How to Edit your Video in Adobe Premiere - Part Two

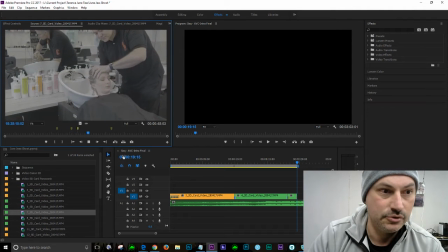Lift of the head, 1, 2, 3, and about there's enough. I like showing the massage because that's quite a nice little touch for him, so that could be a possible out point. Or we go about there, and I'm just trying to find the pace, so I'll go out with the O key and sharp jump.
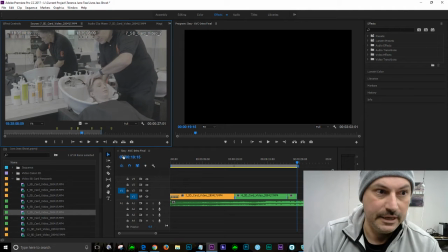Let's just see what we got here. Yeah, that's about right. So the in. So I for in. We've marked these 2 points, and we're going to drop it in there with the full stop.
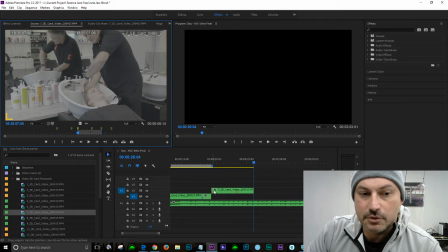Okay. As you can see, it's dropped it up here. That's not a problem. We just Control Z that. We're going to stay with the same track and have everything on the same track.
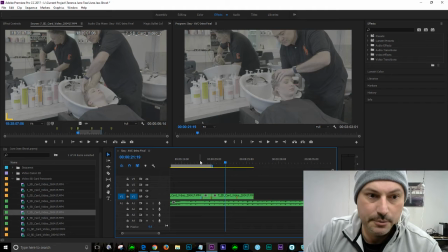It's not looking like a complicated shoot at the moment. And we can just double check where we're at here.
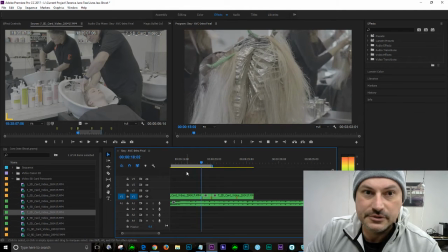Now, that's looking a bit unusual, isn't it? We've jumped to there, and then we've jumped to there.
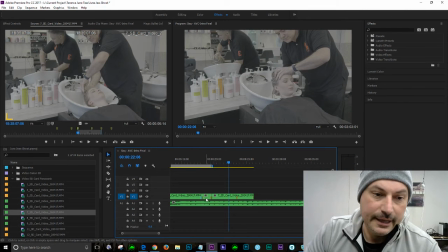It doesn't quite work, to be honest. Let's just double check what's happening. What we might do instead is just grab that little clip, up and over,
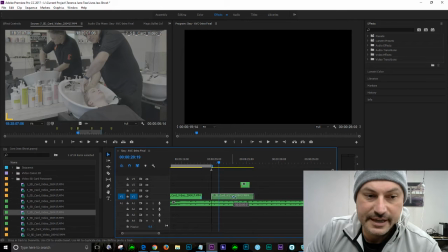grab this one, press and hold shift to sort of snap. Okay, let's just see if that works a bit better.
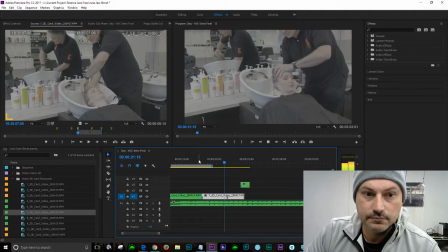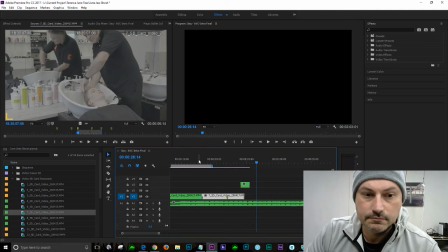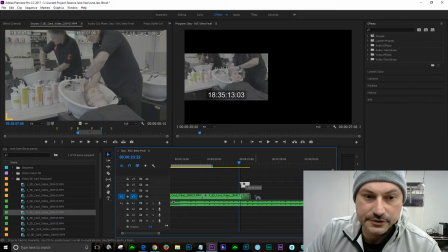Drop that in there. We'll see how we go. Once again, press and hold shift. Doing some weird stuff there.
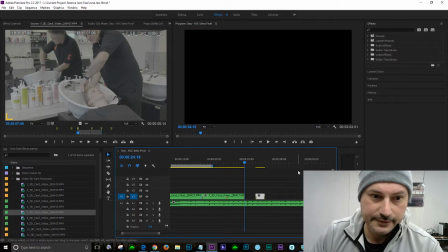So let's just go to the end of that track. Press and hold Shift again.
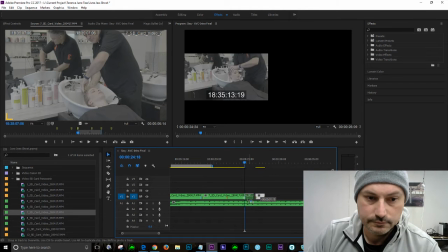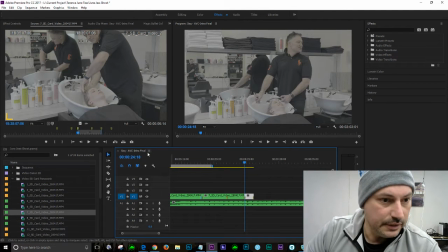Now we've got snapping turned on. It doesn't seem to be doing what I want, which is the snap there. So it's the S key. So snapping turned on and off. Let's just plus in, just press plus and make sure it's not missing anything. It looks like it's working. Look, we'll work out where that's going to sit. We might get away with it.
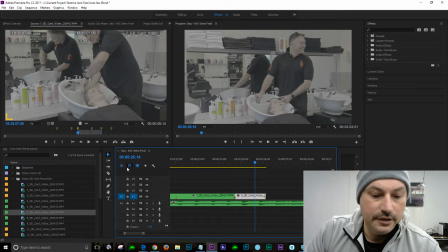I think it's going to be okay. It's not like, we've got to be too... And then Control S, every so often I do Control S. You know how Adobe is.
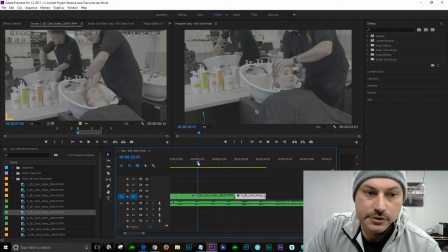They can crash on you at the worst possible time. So we're just moving along there. The problem we got here is it seems to be jumping the way I don't want. So what we might do, we won't do it just yet, but normally we'd probably do a cross dissolve there,
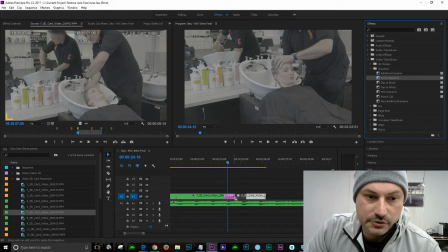just a short little cross dissolve between those two clips so that we don't have that crazy jump.
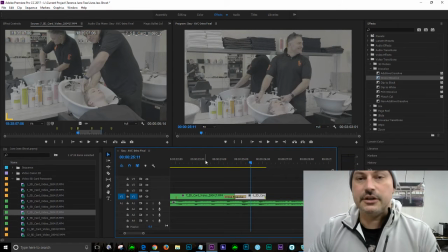Yeah, that's a nicer jump. So as you can see, the cross dissolve is going to help there. Now, we're not going to do it straight away because I think I'll leave it.
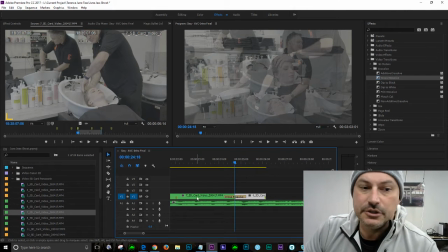But just in case, if I think I'm going to jump to After Effects, do anything crazy with that and bring that across, all I'm going to do is mark it here. Actually, I'll press Escape. I'll make sure the clip's not selected, and I'm going to mark the actual sequence rather than the clip, yeah?
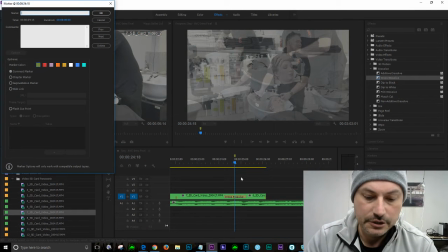And I'm just going to put in here, press M again. We're going to go cross dissolve, which means I definitely want to cross dissolve here. I think I'm spelling it correctly. No, I don't think I need double S. Cross dissolve and yeah, and then I could put in here,
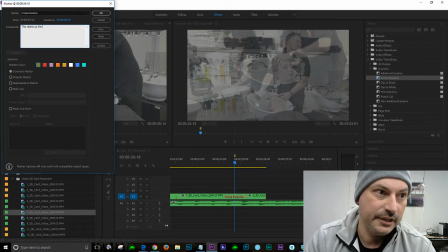this cleans up the cut between these two clips, right? Now you don't have to do a cross dissolve on everything, and I just might mark that with the purple just to make it a bit different,
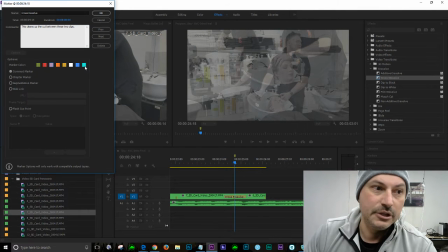or whatever color, but you get the point.
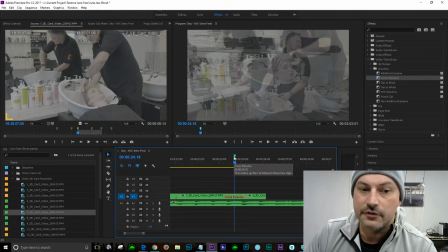It's making it so it's distinct, and I can just hover over that, cross dissolve, this cleans up, the clip.
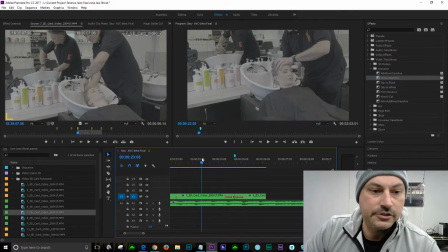So that's cool, I like that.
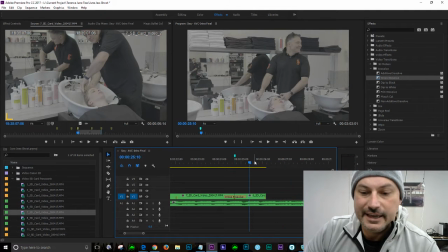Now, if we see that gets a bit funky again, we'll probably have to do another cross dissolve.
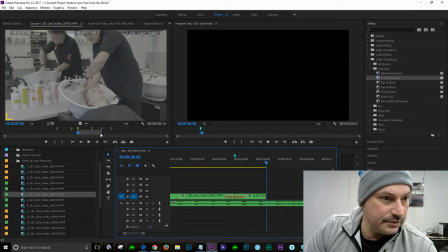Now, what we're going to do is see if there's anything else in here. I don't think so.
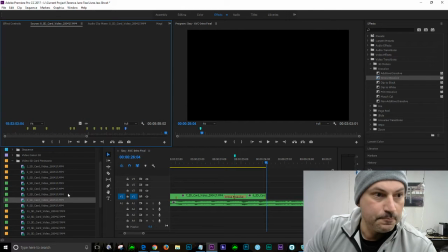It's pretty much the basin. We've had enough of that. Now, here's where it gets a bit interesting.